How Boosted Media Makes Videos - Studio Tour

We often use it for the second camera as well so often we'll have this set as like a fixed position that's just pointing at
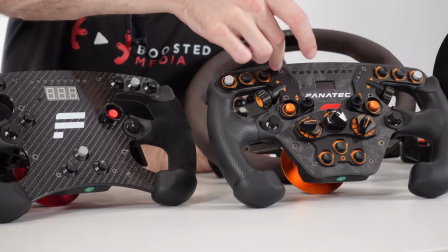me and then Tom will be using the ZV-1 on a second tripod and kind of zooming in on the detail of what I'm doing and again that's kind of what's able to give us that nice dynamic two shot kind of style video similar to what they do at unboxing therapy which was kind of the motivation for that so that works really well as well and then we move over to the sim we often use the zv1 mounted up on this
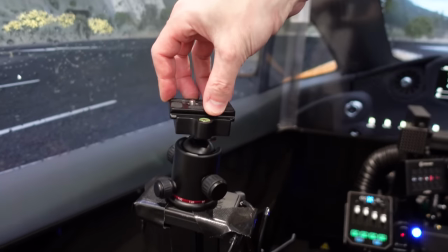little tripod head here as well and that's what gives us that nice over shoulder shot that you'll be familiar with from our videos so you
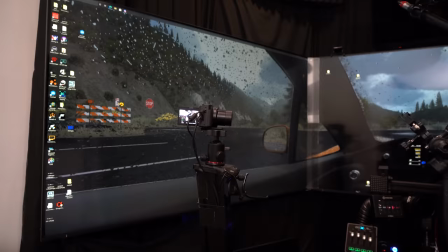can see this is attached to a giant boom arm here now we're not going to go into all the details on that now because we do have a video where we covered that but basically what we're doing here is we've got an assembly which is attached to our motion platform so we've got side to side movement on the traction loss and what that allows us to do is have the camera in a fixed position relative to where I'm sitting so
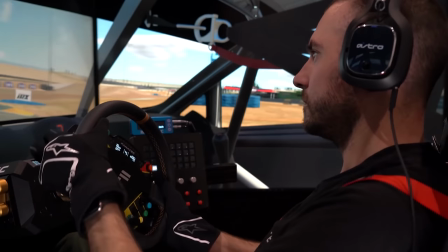that when the platform moves around it doesn't look like the camera's moving independently of what I'm doing. Now we also have a system here which we've got another video on as well for motion compensation so we've got a little track IR module sitting here this
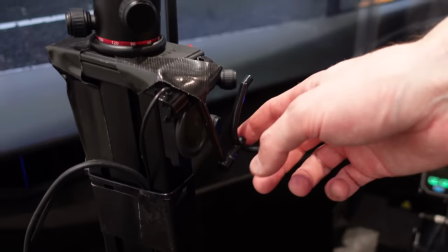moves around relative to the camera position as well and then that movement is tracked on the little sensor which is sitting up there and what
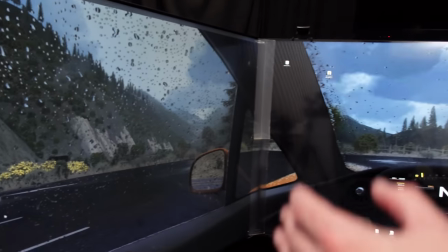that allows us to do is adjust the perspective on the screen so that as the platform moves around it all stays in position relative to the
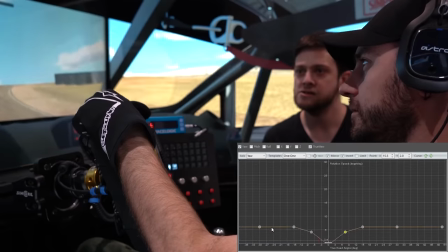fixed position of those screens but again have a look at the detailed dedicated video we have on that if you want to understand more about that but Sony ZV-1 sits up here then we just have a cheap little webcam sitting down there a Razer Kaio which
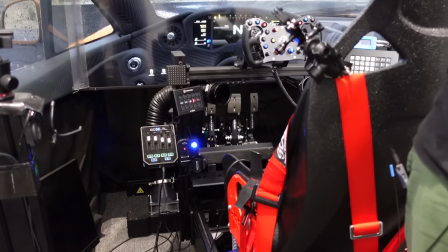I use as a pedal cam on the rare occasion that I do have a pedal cam in the videos look to be honest with you guys I probably wouldn't recommend that camera the reason I bought that one was because it does have an inbuilt ring light so it gives it a little bit of extra illumination but I've just found it can be quite cumbersome. One of the things it does quite regularly is when you boot up the computer it dumps all of its settings so you have to go in and set all the gain and brightness and contrast and everything from scratch every time which can be pretty frustrating. So if you guys are aware of a really great webcam that's great for that kind of usage do let me know in the comments because I'll definitely pick one up.
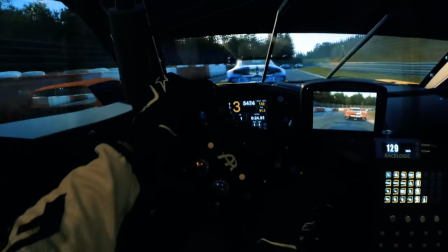So that is pretty much it in terms of fixed cameras then we just move across into our action cameras and we use those for what
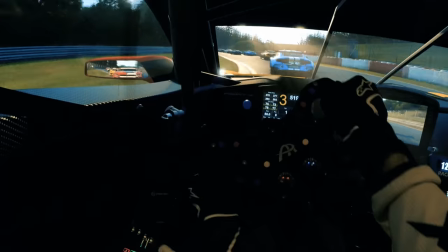you guys see in the primary view for all of our sim racing videos as you'd know we don't actually use any in-game or screen capture footage anymore
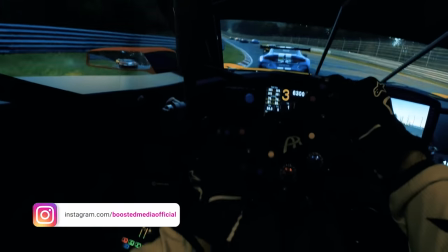everything we do is captured with external cameras which are then recording what's on the screen that gives you that nice dynamic shot with our arms showing as
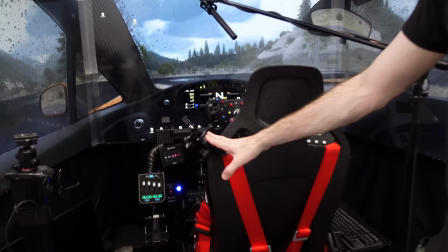we're turning the wheel as well so we have this little shoulder mount here and again this is mounted to the seat mover platform so what that
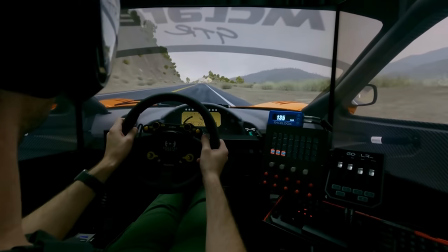gives is a nice dynamic shot as the seats moving around as you're kind of driving over bumps and stuff it kind of gives that organic
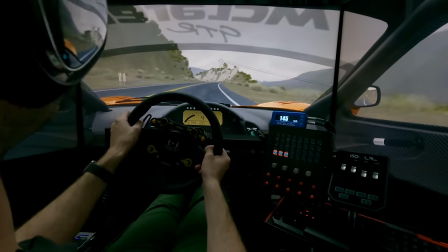feel of the camera moving around with the car's movement on the road so that's how we're able to achieve that and what we mount on that is either
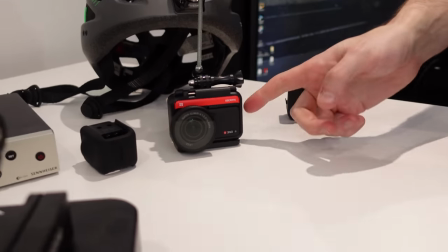our GoPro 9 or our Insta360 ONE R. Now the GoPro 9 is really great because it has a HDMI output if you're using it with the media mod which we have here which is kind of this case around the outside so we can take the HDMI output from the GoPro 9 and put it directly into our streaming computer again we've got a video which we've done where we explained exactly how we do that so we're able to get
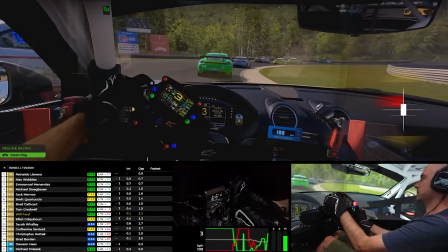the footage into the streaming pc put all our overlays in put our webcam in for our pedal cam and then we're able to stream that out live
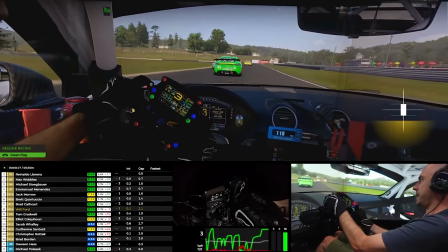or record videos in that manner and that's really good for workflow as well because it means we're not having to edit all the footage together in post it's all kind of just done in real time we can just spit the video out straight away so obviously being a two-man team here at boosted media anything we can do to increase workflow and make things more streamlined is you know a massive advantage for us. So that's a really great advantage of the GoPro 9. Low light performance isn't absolutely fantastic with this camera though.
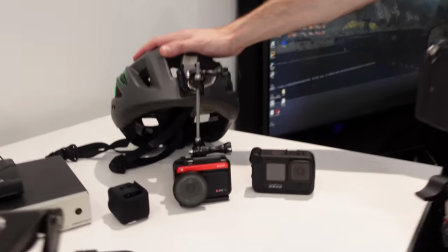So that's where the Insta360 One R comes into play. So this has got a one inch sensor on the front.
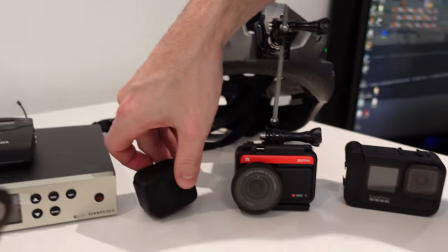We do also have the little 360 module for this as well. We might actually do a separate video where we go into more detail on comparing these two cameras and maybe
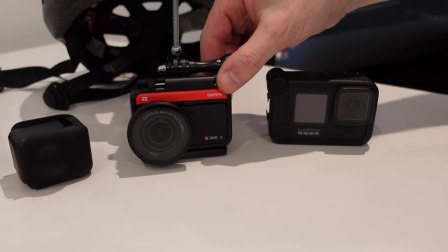having a look at this in more detail too because it is a really cool little gadget that we've discovered recently.
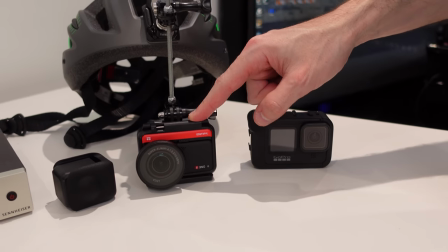So this is what we've been using for all of our point of view shots for about the last maybe month, month and a half now. One inch sensor on the front of this so it does have the bigger sensor for more low light performance.